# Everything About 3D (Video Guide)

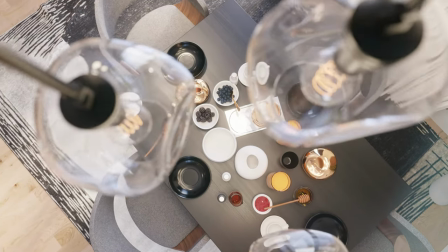Today let's talk about overall 3d world.
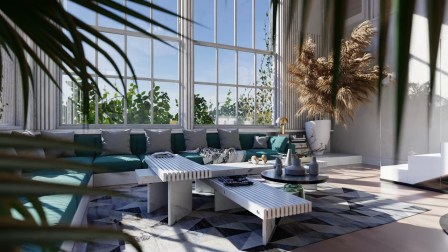I'll give you some tips and tricks which will increase your productivity and I'll give you an idea what it takes to be a professional 3d artist.
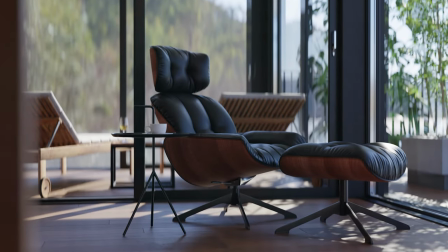This tutorial is not only for blender users and our quiz artists so
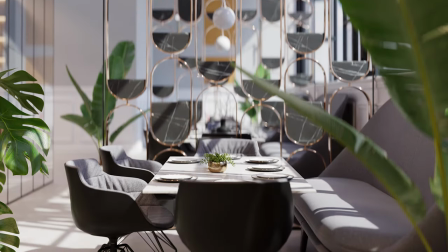you can use it on any 3d field and also on any 3d software.
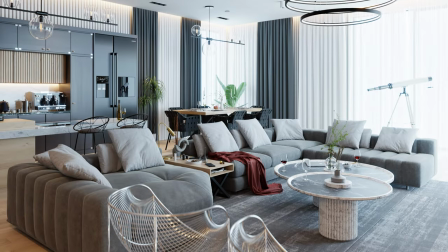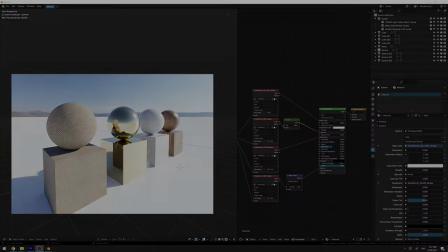So first tip would be about using texture maps.
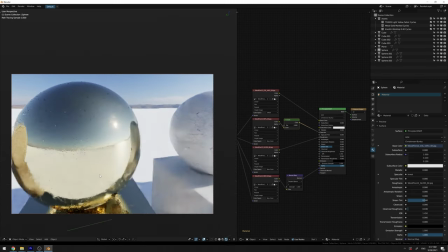Keep in mind that texture maps play a huge role at making renders realistic so be
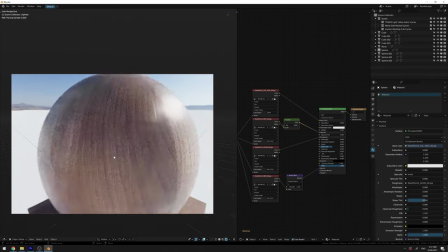very specific at choosing textures which will be applied on a surface if object
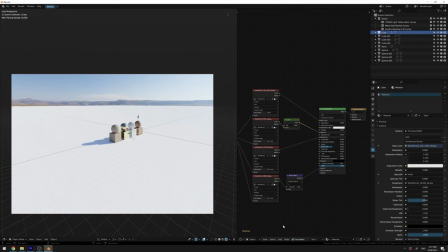is far away don't use 8k or 4k textures also don't use roughness specular or bump map because you'll increase in memory and it will make renders just slower you aren't gonna get any benefit on realism with that every
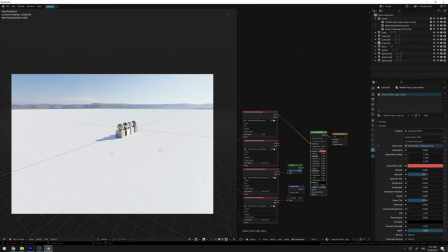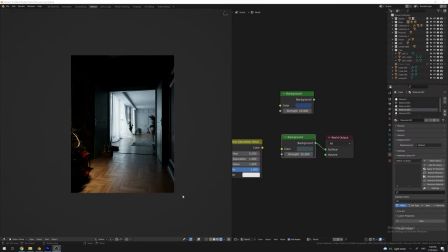single render you make should have some kind of story in it we were should know why use this kind of lighting I use this camera angle
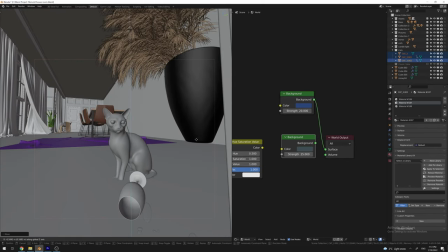and why did you put this model and well so on different kind of
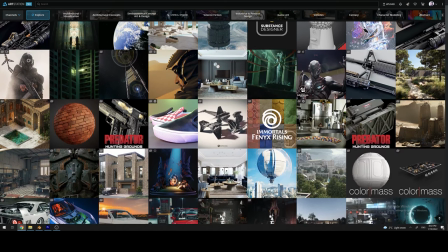3d fields require different kind of storytelling for example if you want to make
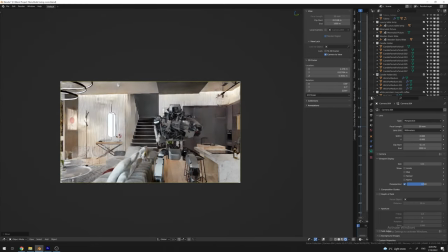an interior we were should know who lives in this house, how old is he or she and overall characteristics of this person.
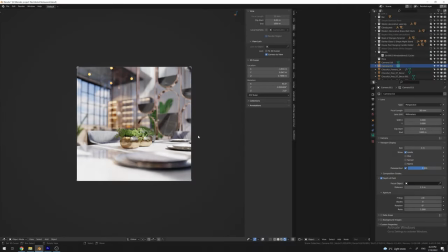People think that every scene should have a focus point but that's not the case in some scenarios.
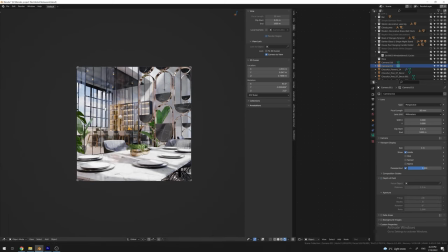For example you want to render an interior but your client wants to see how everything looks
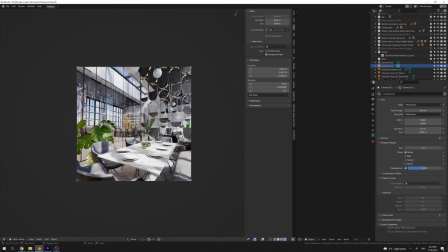together because at the moment client does not care about artistic perspective of the scene.
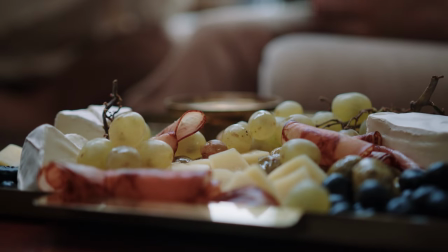I recommend you to use depth of field in most cases because it will give you an
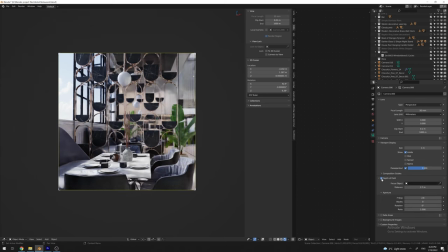ability to have a focus point without any distractions it
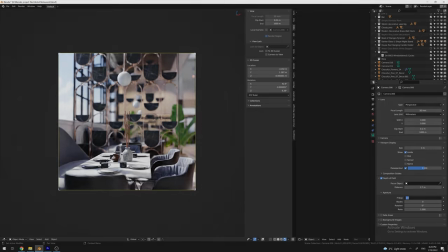will add realism and it will give some life to the scene for example you
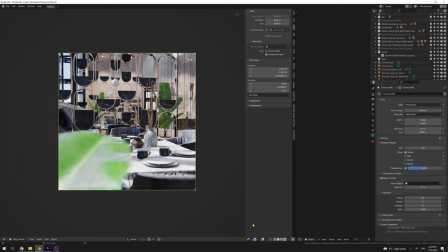can use some models like plants and put it near the camera to
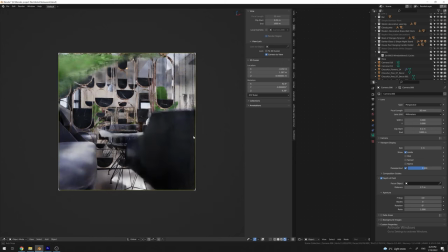give a life to the scene also you can put simple cube with a specific color
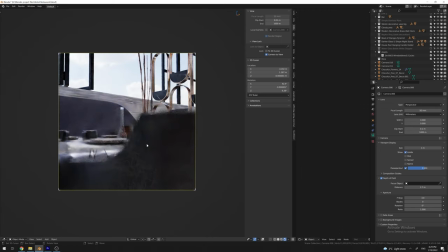if your scene needs that type of color and the viewer won't gonna know what is it,
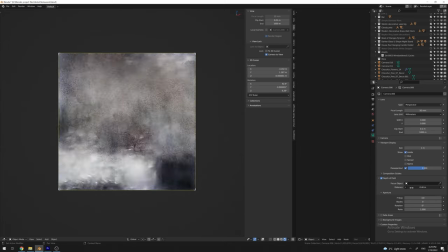it will be just a color which will match the scene design.
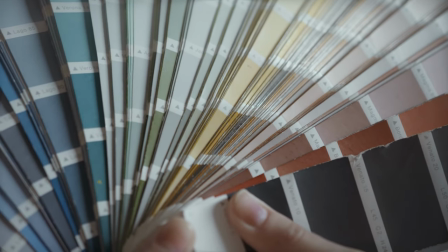Always play with colors, this tip will be helpful for every type of scene, don't be afraid to use colors which are not great together,
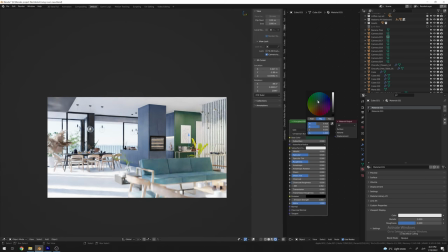people created some standards in which there are some colors which match together and some colors doesn't match, just forget about this because it's just nonsense. Every color can look good together.
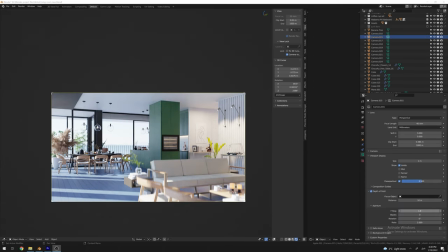You just need to make proper lighting, proper camera angle and overall good-looking scene.
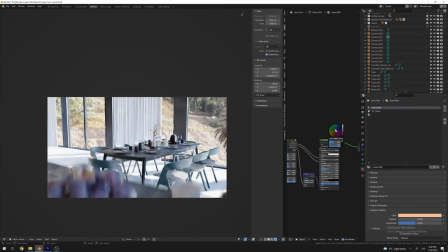So don't be afraid to use mismatch colors together.
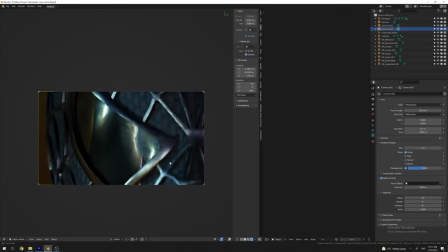Also I would recommend you to use some maps which give some imperfections to this thing like dust maps.
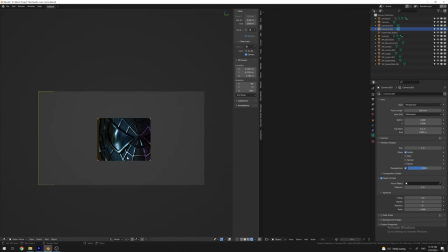Don't be perfectionist in 3d because in the real world nothing is perfect.
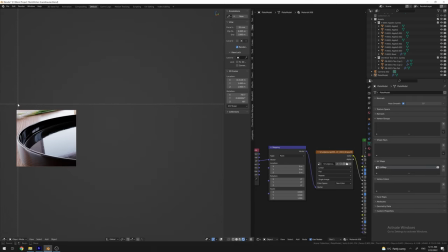Every single object has its imperfections. It might be material of the object, overall shape or placement in the scene.
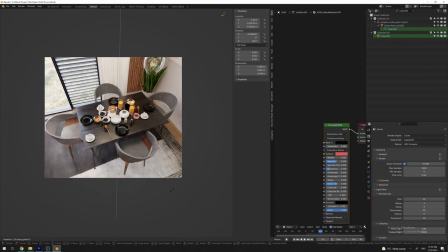Move your chair to the left a bit. Rotate the table a bit. Drop some fruit pieces near the fruit jar.
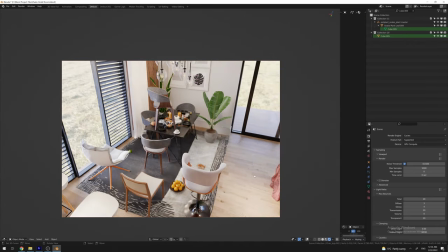Try to be unorganized but don't go crazy with this. Try to use references.